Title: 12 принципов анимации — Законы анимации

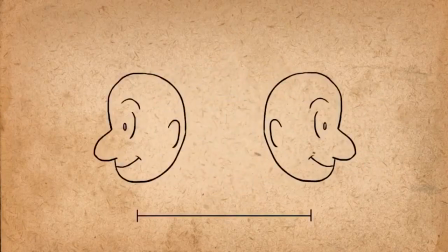Рисуете крайние положения, выставляете одно промежуточное, еще одно между промежуточным и крайним, еще одно рядом с крайним, и потом проверяете степень замедления.
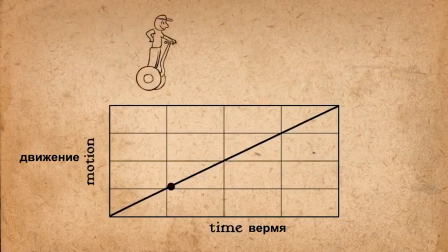В 3D-анимации и анимационном дизайне для замедления используют кривую движение. Преобразуют в сплайн с помощью кривых без Е. Объект начинает движение замедленно, ускоряется и медленно останавливается.
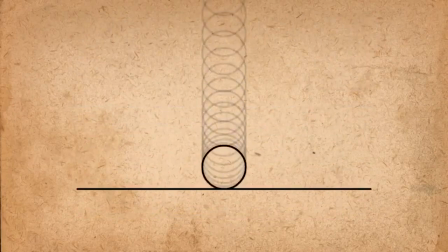Но замедление ни к чему, когда падающий мяч приближается к земле. Но когда отскакивает, замедление необходимо.
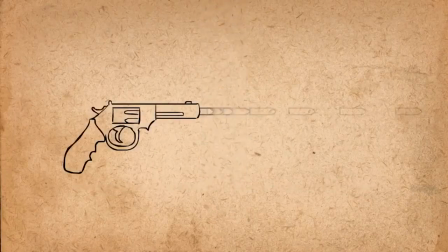Для пули замедление не нужно, но для движения пистолета необходимо. Если движение быстрое, можно обойтись одной промежуточной позой.
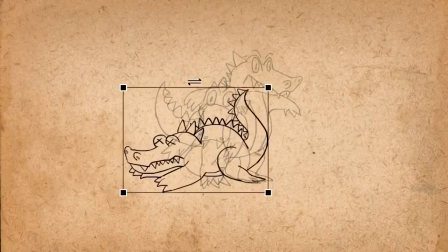Рисуйте одну промежуточную позу, а крайние вытягивайте в нужном направлении.
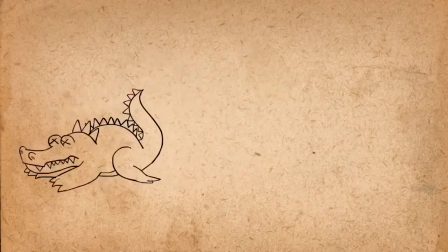Иногда можно обойтись и без промежуточной позы. В 3D такое движение достигается за счет сильного изгиба кривых. У многих начинающих не хватает терпения, поэтому рисуй следующий кадр слишком далеко.
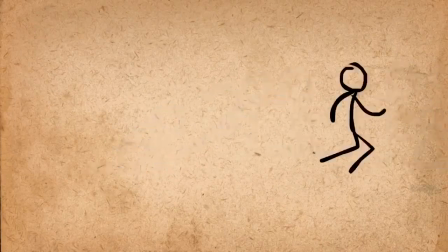Когда персонаж из состояния покоя мгновенно переключается на суперскорость, это нереалистично.
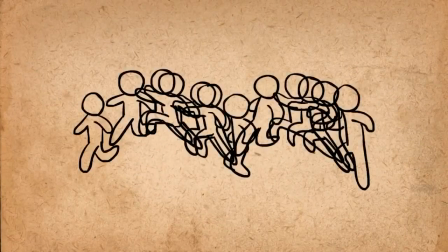Если добавить несколько кадров, то проблема будет решена. Если анимация получается прерывистая, проверьте расстояние между кадрами.
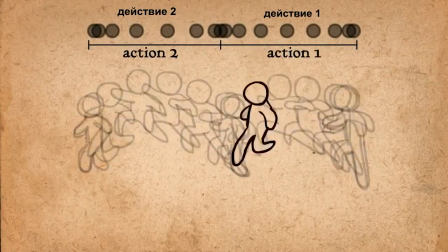В начале и в конце кадров должно быть больше, чем в середине. Вот и все по этой теме.
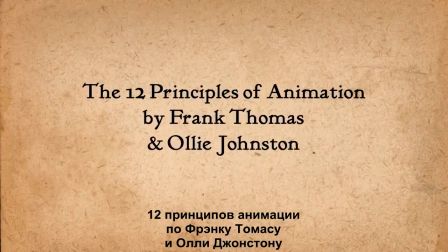Следующий принцип называется дуги. Итак, седьмой принцип — это дуги.
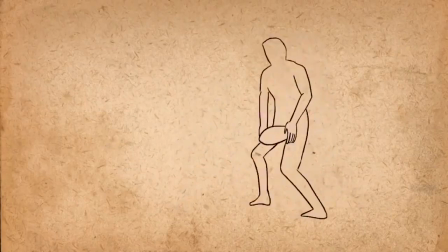Мало кто в живом мире перемещается вверх-вниз, вперед-назад с механической точностью. Большинство живых существ движется по круговой траектории. К примеру, даны эти ключевые позы и требуется заполнить промежуток между ними.
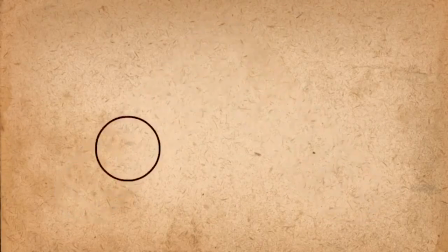Если выставлять позы посередине, получится слишком механически.
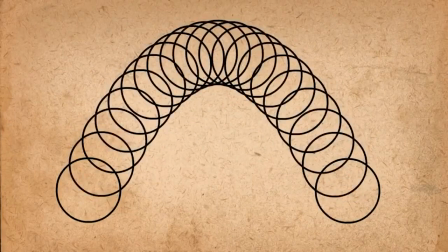Мяч двигается по дуге. Также нужно учитывать замедление в связи с гравитацией.
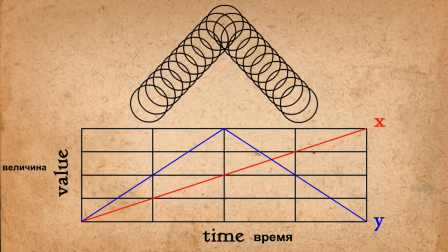В 3D и анимационном дизайне делаем скорость движения по оси Х постоянной.
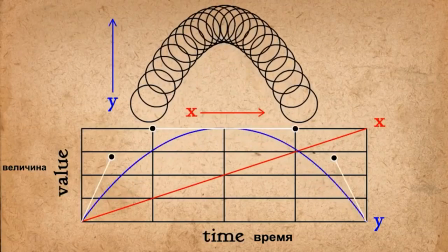По оси Y добавляем замедление движения. Как раз таки это создаст дугу.
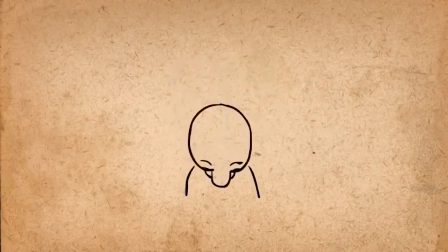Этот парень поворачивает голову слишком скучно. Добавим дугу, и вот теперь он более живой. Без учета движения по дуге возникают очевидные ошибки.
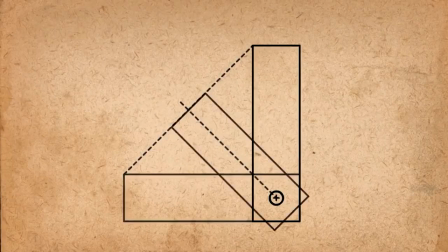К примеру, если для этих крайних поз вычислить положение промежуточной вот так, объект усекется.
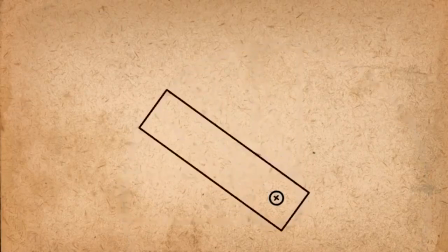Но если бы мы себе в помощь нарисовали окружность, движение стало бы более живым. Дуги используются во всех движениях персонажа.
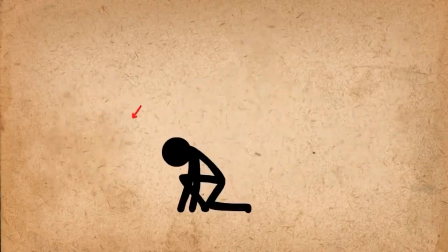Вот прыжок. Добавим дугу при амортизации приземления.
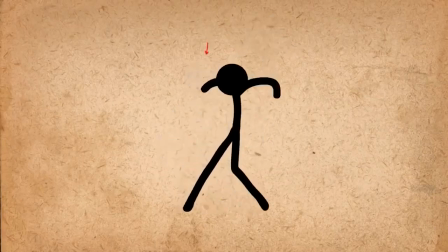Вот сильное потрясение Добавим дуги к движению тела и рук Ходьба Сделаем так,
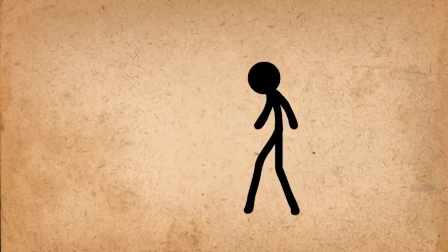чтобы он припрыгивал вверх-вниз по дуге Даже в пределах одного шага Удар
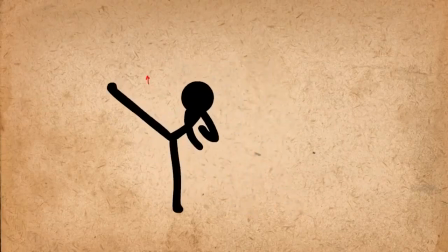ногой Добавим дуги к движению ноги и тела Если движение очень быстрое,
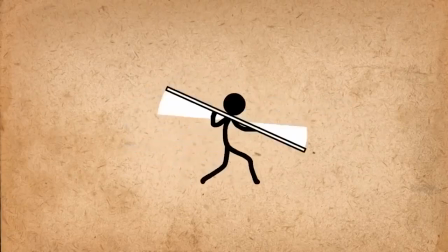дуги и след объекта можно оставить Берете начальную и конечную точки,
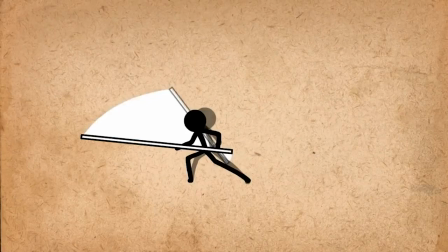соединяете дугой Заполняйте след тем же цветом, что и объект.
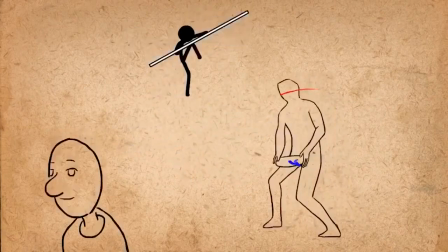Вот и всё по теме Дуги. В следующем выпуске будем разбирать выразительные штрихи.
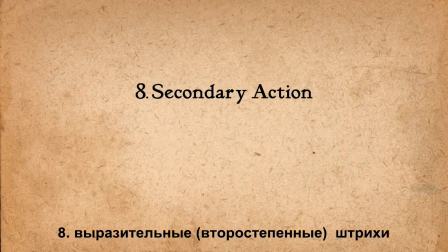Итак, следующий принцип называется выразительные штрихи. Данный термин часто путают с нахлёстом.
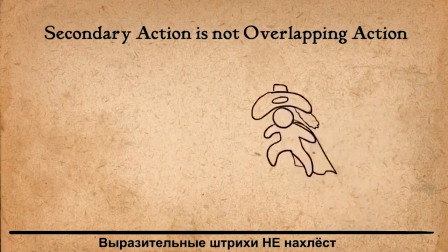Однако по Фрэнку и Олле это совершенно разные вещи.
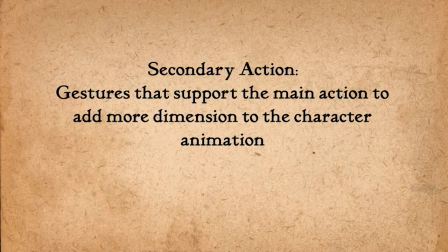Выразительные штрихи это особенности движения персонажа, придающие ему колорита.
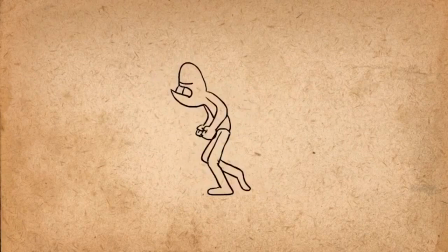Например, персонаж очень злой и куда-то идёт. Основное действие это ноги, а уже остальное – махи руками, качение головой и мимика. К примеру, персонаж собирается постучать в дверь. Штрихи передают настроение персонажа.
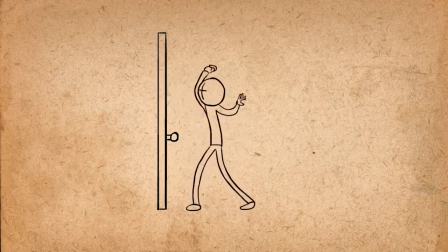Если рука зажата в кулак, значит герой злится. Если пальчики изящно оттопырены, значит он настроен романтически. А если рука прижата к груди, он хочет привлечь к себе внимание. Вот персонаж поднимает коробку. Можно придать ему индивидуальности. пусть потрёт руки и замахнётся пошире.
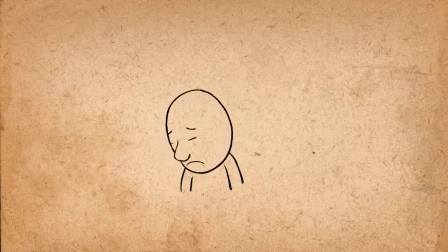Важно, чтобы дополнительное действие не затмевало основное. Если персонаж печален и это нужно подчеркнуть, можно добавить штрих.